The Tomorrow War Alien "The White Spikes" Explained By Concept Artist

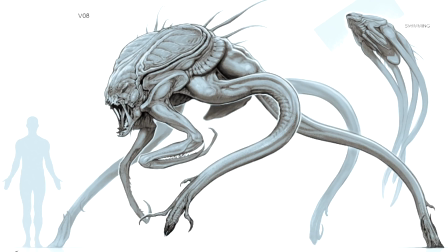And he replies, I remember the initial script had a battle scene at the Miami beach that was mostly in water. Therefore, in my early sketches, I pictured the white spikes more aquatic with tentacle-like legs. During the design process, those tentacles eventually became the two tails on the back, and I also used various animal references that influenced the design.
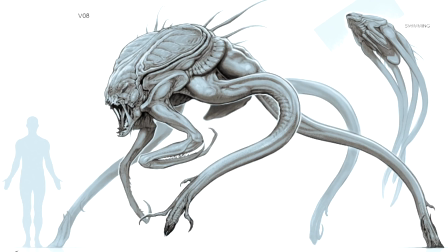For the head of the white spikes, for example, I tried to incorporate various references of deep-sea fish, especially the viper fish was a big influence when I worked on the face. I like to mix the anatomy of insects with mammals in my designs.
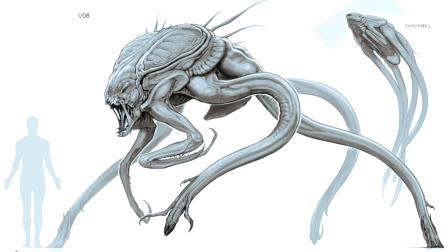For example, the small front arms are based on mantis claws, and the back plates resemble the shell of a grasshopper. To make a good design, I think it's important to find a good balance between realism and imagination. If you design a creature too outlandish or too abstract, it will look unbelievable and silly, and vice versa.
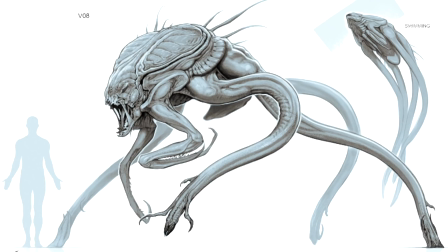If you make a design too realistic, it will look boring. I love seeing actual anatomy in a design. This makes it look more grounded. Using reference photos from real-life animals is a great help to accomplish that. The goal is to come up with something new and original and avoid making it look similar to an already existing design.
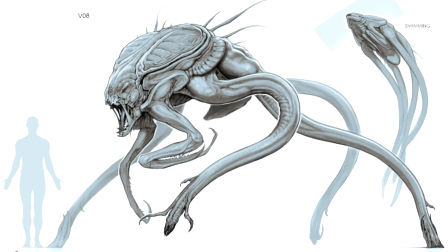This is always very challenging and the hardest part of the job. What a fantastic statement.
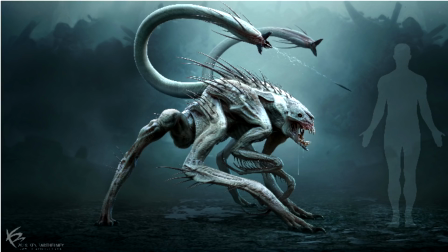Genuinely, really impressed with the replies from this chap. Like, I mean, the designs themselves do actually speak for themselves anyway, but I think they did such a good job. Now, he's then asked, what about the skin texture and what went into that visual?
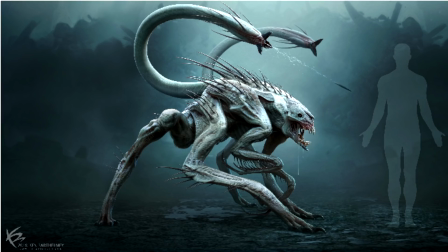The skin textures evolved quite a lot throughout the production of the film initially. I was told to make the skin translucent or shiny, like wet frog skin. Later, we made the skin rougher with cracks and sharp spikes. Chris wanted the skin texture to feel as if it could hurt you just by touching it.
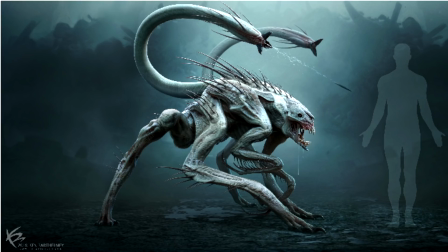Chris also suggested adding an armoured shell and bigger blades for protection. I made the shoulder blades wider and added thicker skin on their backs that could repel attacks. The artists at Weta Digital proceeded to work on the textures and brought it to another level.
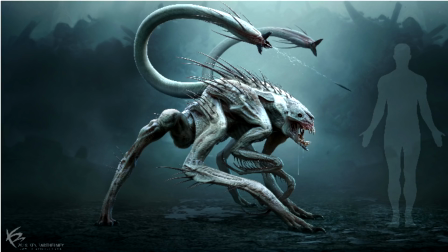I wasn't aware this was worked on by Weta, and that makes an awful lot of sense, to be fair. It does make an awful lot of sense. Because the film, you know, as much as people really don't like it, the film, by and large, did look great.
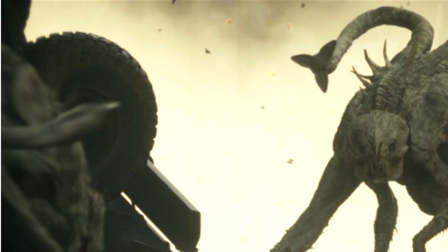I mean, this shot here alone, yes, there's some wonky stuff towards the end, but this is a good shot.
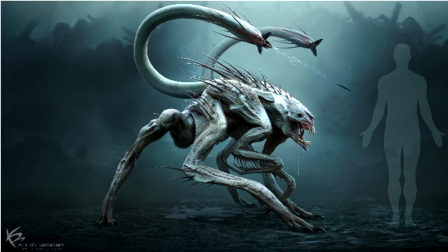You know, this looks good. It's all looking very good on screen. Now, he's then asked, how did you want the creatures to move, feel, and see? Because the white spikes had to be extremely fast and agile,
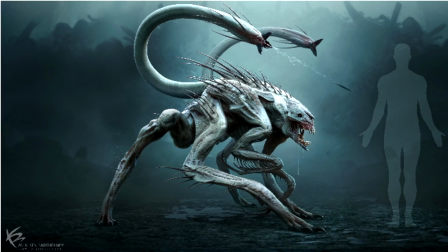I imagined them to be able to do strange poses and movements that are very insect-like crawling on walls and jumping wide distances. They had to be a powerful enemy to make them more threatening. Chris felt they needed to have some kind of an offensive weapon and asked for a plausible way of how the white spikes could shoot at their targets.
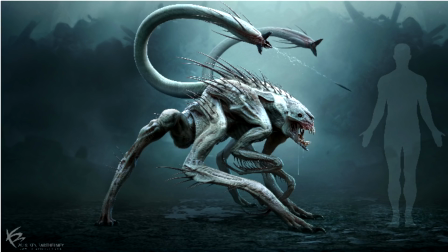I came up with the idea of a spike shooting tentacle and pitched the idea in a sketch. So he's literally the reason they are the white spikes. And this is why concept artists really do deserve much more credit.
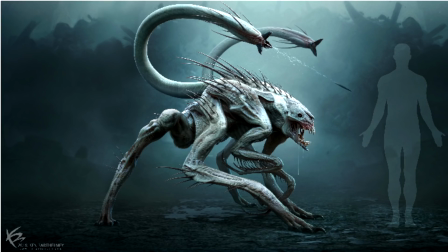He is literally the reason. That's fantastic. That's genuinely fantastic. Now, Chris then replied, Chris and everyone else loved that idea and wanted me to develop that particular design further. I think it became one of the more memorable features of the design, absolutely.
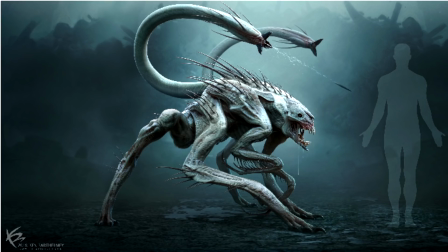Based on notes I received from Chris and production designer Pete Wenham, I did 67 different alterations in total of that design until we found the final version. Those alterations consisted of different head shapes, eyes, spikes and legs, and after that sketch got approved I created a 3D model and a few coloured renderings of the final design.
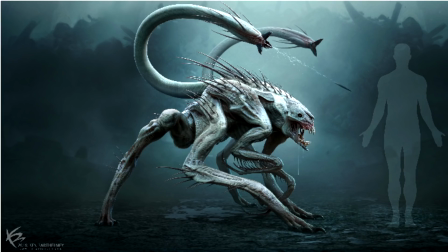The goal is to feel the threat of how viciously and violently the white spikes go after their targets. Big shout out to Jamie Price and the whole VFX team who brought them to life. I especially love the animations in the stairwell scene.
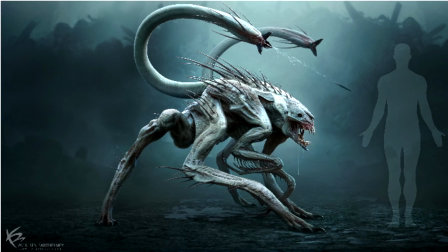That's a fantastic scene. The tension and action in that scene is perfect. Now he's then asked, just to throw it out there, what are your favourite movie creatures?